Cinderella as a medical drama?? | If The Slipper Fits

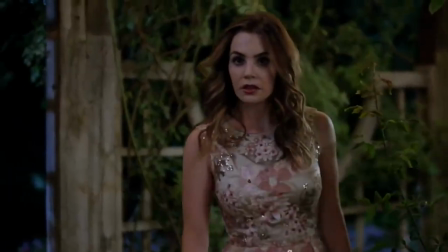[24:12]
The sequins help elevate it for a more formal occasion,
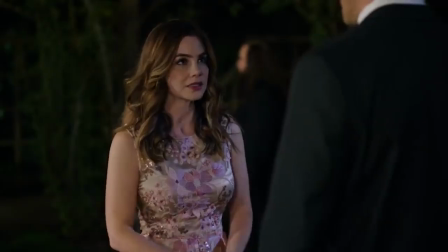[24:16]
and the overlapping floral designs give it interest, but it's still not great.
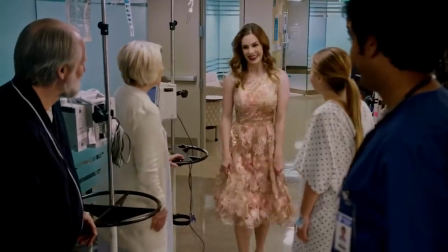[24:22]
I am really not a fan of this color. I think it washes her out, though it does look better once she actually gets to the fundraiser.
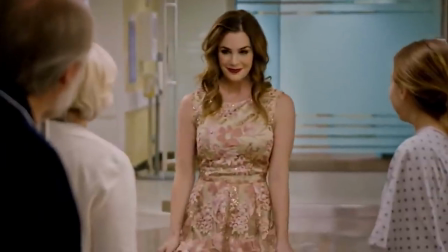[24:31]
This lighting in the hospital hallway couldn't do her a favor if she paid for one.
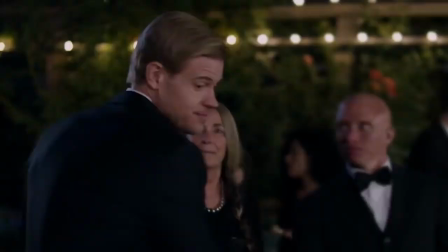[24:36]
The silhouette is also pretty basic.
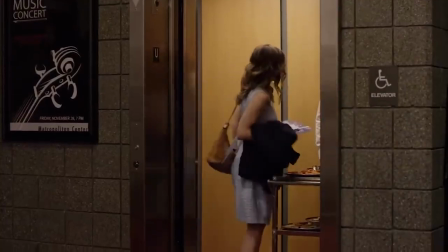[24:38]
It's just an A-line skirt, although it is similar to her dress in the elevator, so maybe that was intentional.
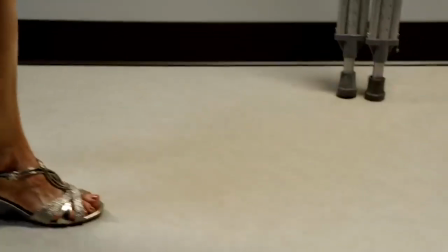[24:46]
And I am not into these shoes either. I think something about the wedges just makes the whole outfit look cheap.
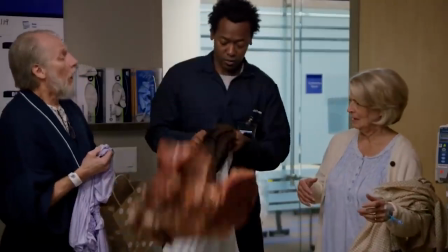[24:52]
But again, because of the story, the point of the outfit is to be pretty, but not necessarily perfect.
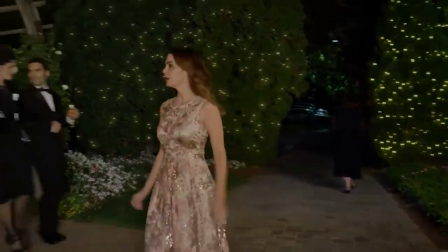[25:00]
So even if I don't necessarily like the look, I do respect it for its thematic purpose. It's probably been easy to tell with how I've been going on, but when it comes to this film as a whole, it is very middle of the road for me. Honestly, more so than I first thought, because there are some interesting things being done here.
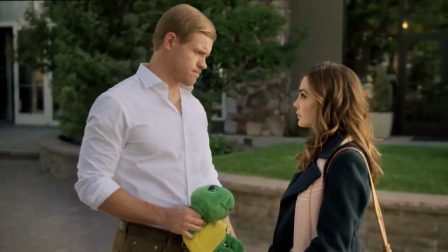[25:20]
I like that the filmmakers wanted to go for an adaptation that focused more on the emotional themes of the original rather than just
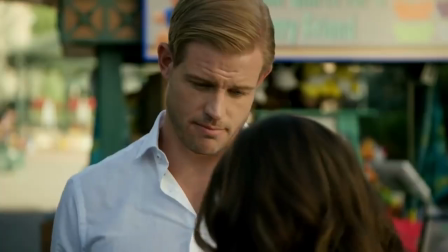[25:29]
recreating famous scenes in modern context, because Lord knows that's already been done. But then you come back to more foundational issues like the sloggy pacing and the dialogue, and they put it right back in this position where it's very okay, but it will not change your life. But honestly, that's already more than I initially expected. And with that, thank you so much for joining me for this episode. I really hope that you enjoyed it. You can show your support for this video by giving it a like. And if you're interested in seeing more from this series where I talk about various Cinderella-related media, there will be links to the playlist, and you can also subscribe to see future episodes. Please know that everyone who's already shown support for this series just has my entire heart. Thank you so much. And be sure to leave a comment if there's something specific you'd like to see me talk about. But for now, I think I'm about to turn into a pumpkin, so I will see you next time. Bye.